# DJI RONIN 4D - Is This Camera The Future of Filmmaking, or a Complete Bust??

Okay. What is up, nerds? Welcome back again. As always, my name is Nate in the wild, and it is so good to see you here. As you may have seen, I've recently been working on a video project centered around skiing,
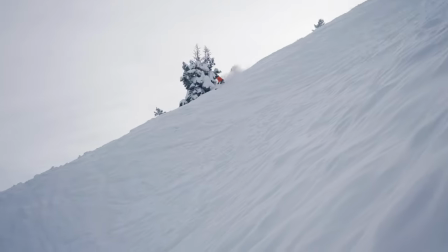13s
which means tons of fast-moving action shots, tracking shots, and of course follow cams.
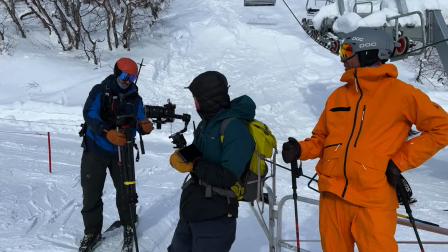18s
Now, we originally began this project with an A7S III on a gimbal, which worked really well, but it did leave us wanting a little more. Specifically, Basically, a gimbal only stabilizes on three axes, which is great, but skiing is an inherently bumpy ride. And so, in our journey for a truly stable, perfect-looking tracking shot on the slopes,
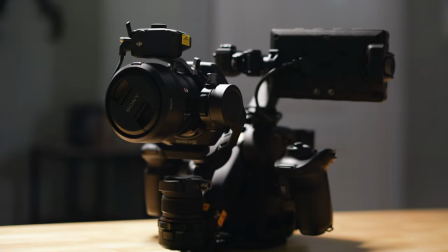39s
I reached out to my friends at B&H Photo, and they sent me a DJI Ronin 4D.
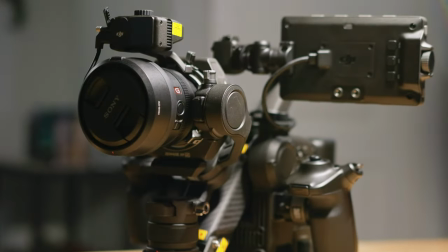45s
I know I'm a little bit late to the game talking about this camera, but using it left me exactly halfway torn between this is the greatest innovation in photography since the digital sensor, and why would anyone want this thing? So I figured we should have a little chat about that. There are dozens of videos out there talking about the specs for this camera, so I'm going to skip a lot of that and instead dive into what made me fall in love with it, and what also baffles me to the extent where I don't know if I'll ever actually buy one unless some serious updates are made to the firmware.
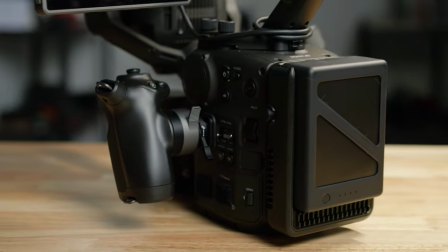75s
So like most cinema cameras, the Ronin 4D has a large camera brain connected to an image sensor, But what makes this camera so spectacular is that the sensor is located on a four axis gimbal stabilizer
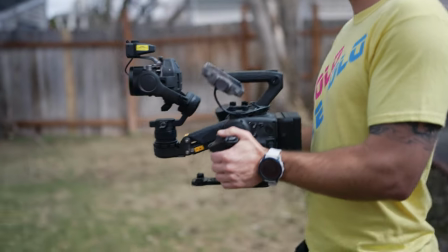89s
This is absolutely revolutionary because that fourth axis of motion happens with every single step we take and
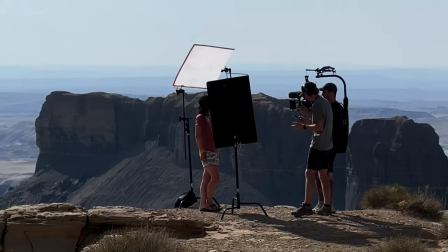95s
it's very difficult to compensate for without lots of large and expensive equipment Like an easy rig and also you just look like a total dweeb Now this brings me to the first point about this camera that I absolutely love And that's the incredibly smooth footage that you can get out of this camera with very little effort There is a time and a place for somewhat shaky handheld footage It can really lend a more human feel to your shots And if that's something you want you can actually lock the gimbal out and use the 4d as a standard video camera But for me,
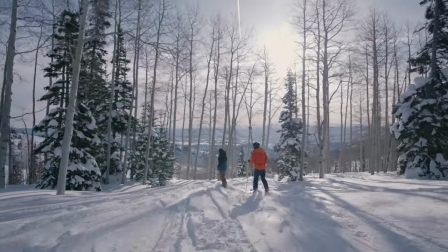126s
I love that ultra smooth footage with nice slow moves for me It feels more immersive.
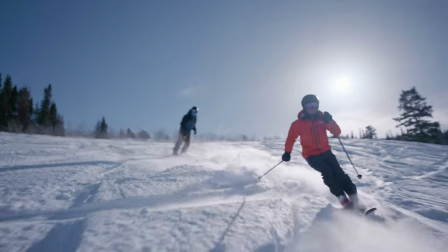133s
It takes the viewer out of watching footage and into living the footage.
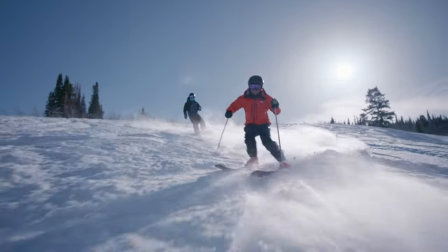138s
I don't want anything that reminds the viewer that this was shot on a camera and edited on a computer.
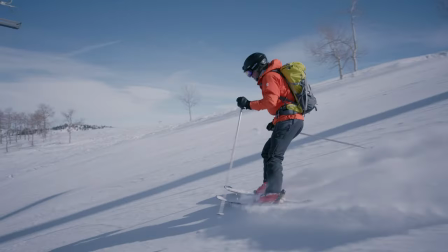143s
I want them to feel like they are personally moving through the scene and ultra smooth, stable footage is the best way to accomplish that. Prior to this camera, the only way to really get those super smooth dolly caliber shots was to use a slider.
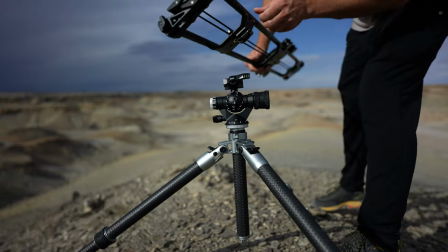158s
Sliders work well,
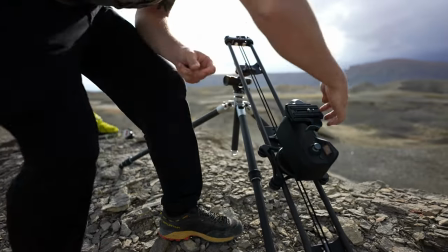159s
but they take 10 to 15 minutes to set up per shot. and also it's just a lot of extra gear to carry into the field and so for my style of fast-moving run-and-gun style filmmaking cutting out all that extra setup and breakdown is just revolutionary and life-changing for my work.
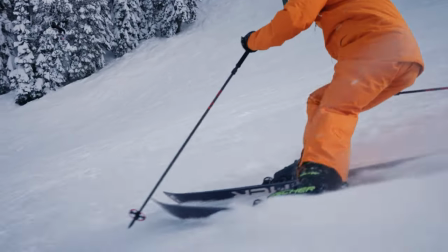177s
It's incredible how fast and reactive the gimbal is and how smooth and beautiful the footage is that comes out of this camera.
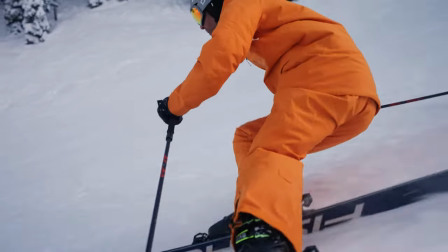184s
We're literally skiing 30 to 45 miles per hour and the camera has handled that with aplomb. The The top handle is way, way easier to use than a standard gimbal, and the fourth axis of stabilization comes in crazy handy for something like skiing that has tons of Z-axis motion.
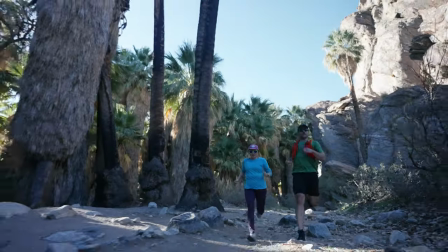201s
I film a lot of trail running and hiking footage during the summer, and I genuinely can't wait to try this camera out for that as well. The other thing I love about this camera is the ergonomics. Now I will admit that when somebody mentions camera ergonomics in reference to a Sony or Fuji grip being the wrong size for their weak little baby fingers, I roll my eyes so hard that my skull almost caves in, but there is a science to camera ergonomics and I feel that DJI absolutely nailed it with this one. This camera is quite a bit heavier than an RS2 gimbal with a Sony mirrorless camera on it, but the ergonomics are so good that they more than counteract that additional weight.